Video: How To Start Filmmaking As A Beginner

Today I want to do something that I haven't done in a long time. I want to make a little bit of a tutorial aimed to those of you that are just getting into the filmmaking genre and filmmaking niche and are picking up a camera for the first time. Because there's a couple of things that I've learned throughout my journey as a filmmaker and youtuber and content creator that I wish I had known when I first picked up a camera. How you doing here? Haven't seen you in a long time. Well, I have but I didn't talk in my previous video. And by the way, if this is your first time watching me, welcome to the channel and hope that we can get to know each other and that you're gonna have a fantastic day and a fantastic time here when you're watching my videos. And don't forget to subscribe, that'd be highly appreciated.
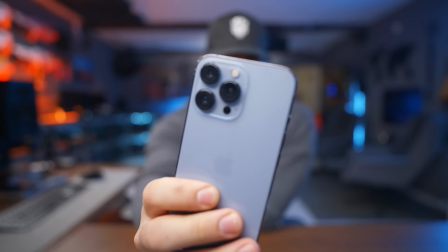0:45 Let's start with the phone and how to use the cameras that are actually accessible on a phone such as the iPhone 13, iPhone 12, Samsung Galaxy S29, X52, whatever it's called.
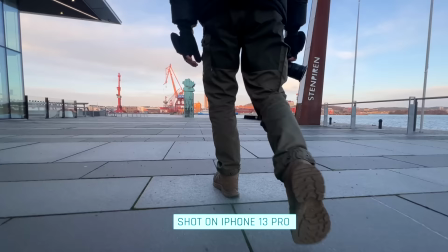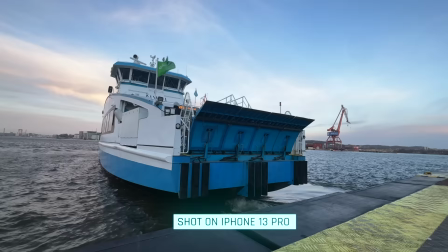Oh, it's windy today. I'm just gonna just gonna hold like this so you maybe hear me better. On most cameras nowadays you have a medium, a wide and a tele zoom lens on your phone and being able to utilize
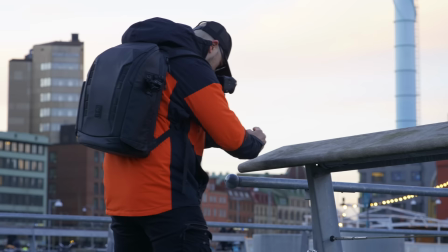1:25 those different camera modes when you're shooting It's also gonna help you to enhance your storytelling. The good thing about this is that you can choose how you want your videos to come out So, in this case, I'm going to try to capture a wide shot of the tram arriving at station,
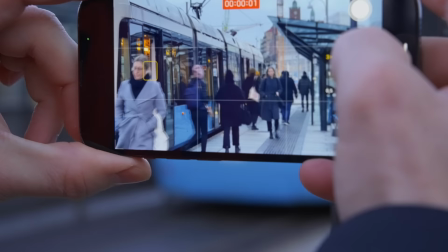1:40 and then I'm going to punch in to the telephoto lens, so that would get sort of an interesting cut.
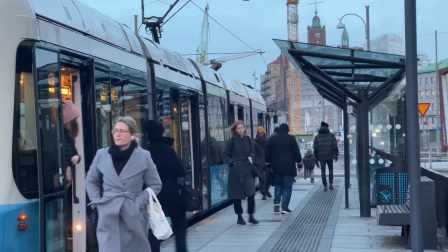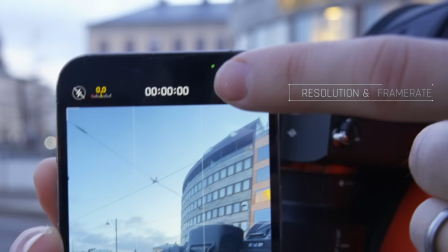1:52 On the iPhone, you have a couple of different settings that you can use. For example, when you go up here, you can set the different resolutions that you want to use.
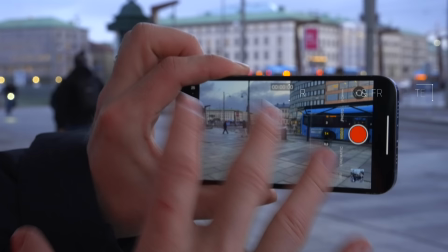2:00 HD, 4K, 25 FPS, 30 FPS, 60 FPS.
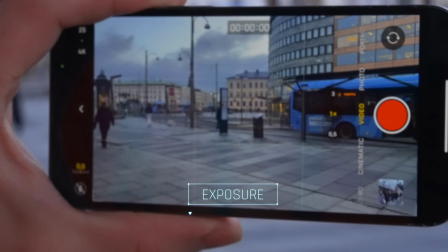2:05 When it comes to exposing the shot on a cell phone, especially on the Apple iPhone,
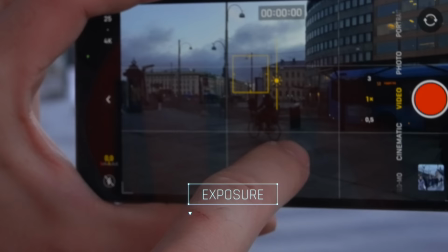2:10 it's very simple to just do sort of like a tap and then drag down the sun to adjust the exposure,
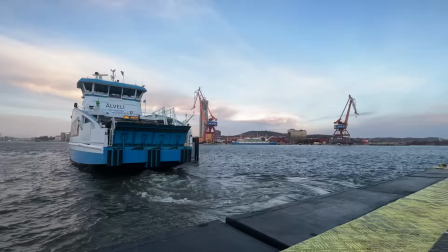2:17 whether or not you want to have more of the sky or less of the sky, more of the shadows. It all depends on what you're looking to highlight in your shot.
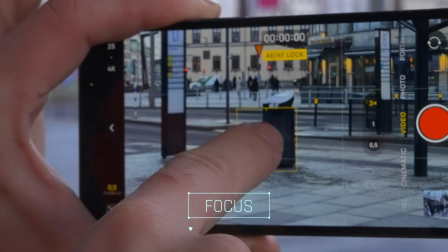2:26 For example, if you want to lock the focus in a shot, say for example that you're shooting here and you want to lock the focus on the trash can,
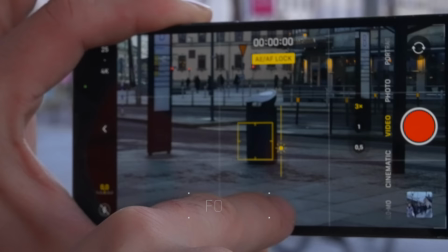2:33 you just do a tap and hold and you can see it says AE AF lock and now you can also adjust the exposure right
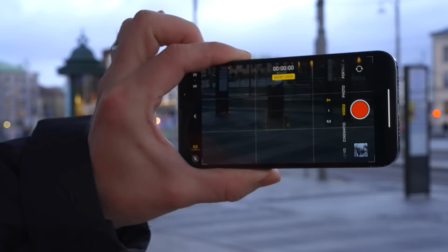2:40 way down so when you move the camera around it's not gonna adjust the exposure on the go because you have locked it
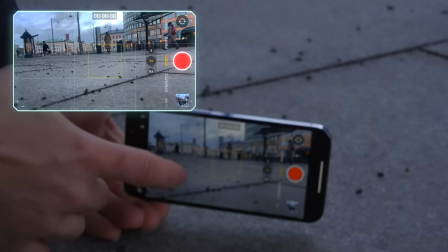2:47 and the focus point is going to be on that place say for example that I got this shot and I want to have focus on the rock here in the foreground
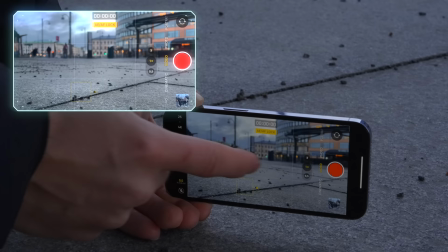2:55 what I would do is just tap and hold and then now you can see that everything in the background is blurred out and it makes for a
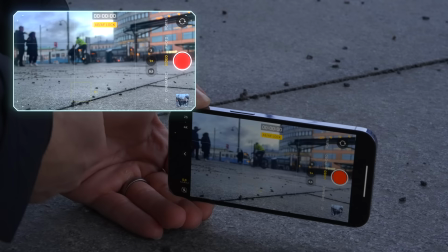3:03 very interesting shot when you have the focus on something in the foreground but you have movement in the background as well and this can help you
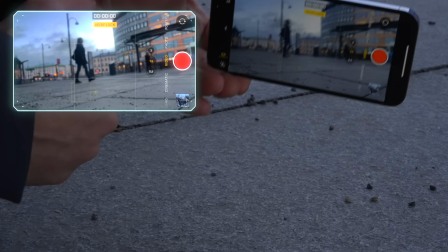3:11 to enhance your storytelling if you want to focus on something that is here someone walks up to get it or something similar but when i move the camera around
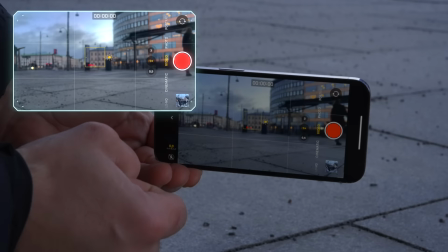3:19 the focus is not going to be adjusted so what we need to do is that we can adjust the focus manually and then reset it by tapping and holding it might be obvious that these kind of functions already exist in an iPhone, but the reason I want to show it to you is because whenever I'm shooting with a camera such as my a7S III,
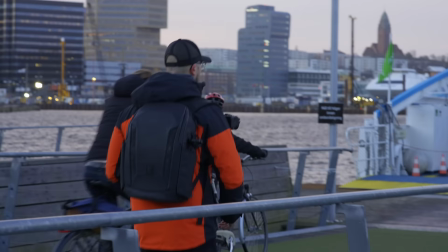3:38 I'm using this function a whole lot.
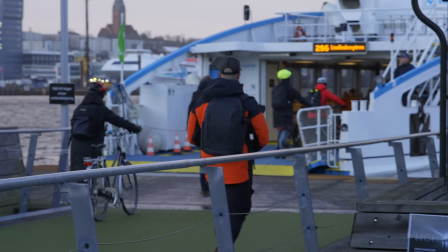3:40 I'm using the manual focus to set up a specific shot or enhance the storytelling and make sure that I get a variation in the shots that I'm capturing. Because if you're only capturing, for example, wide shots, then it's going to look something like this.
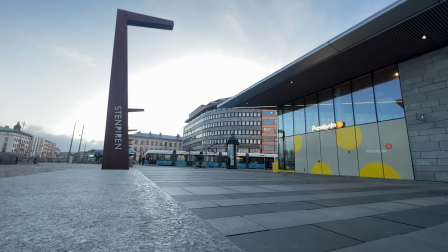3:54 It might not be as interesting as if you were to use all the different techniques that you can use.
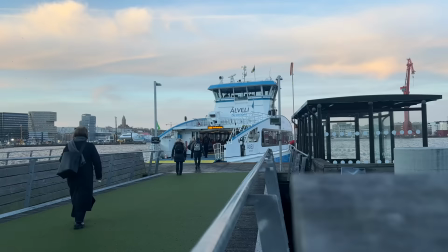3:59 For example, you want to use a wide shot, punch into a tele shot, and then maybe a medium shot, and then back to a tele shot, and then back to a wide shot.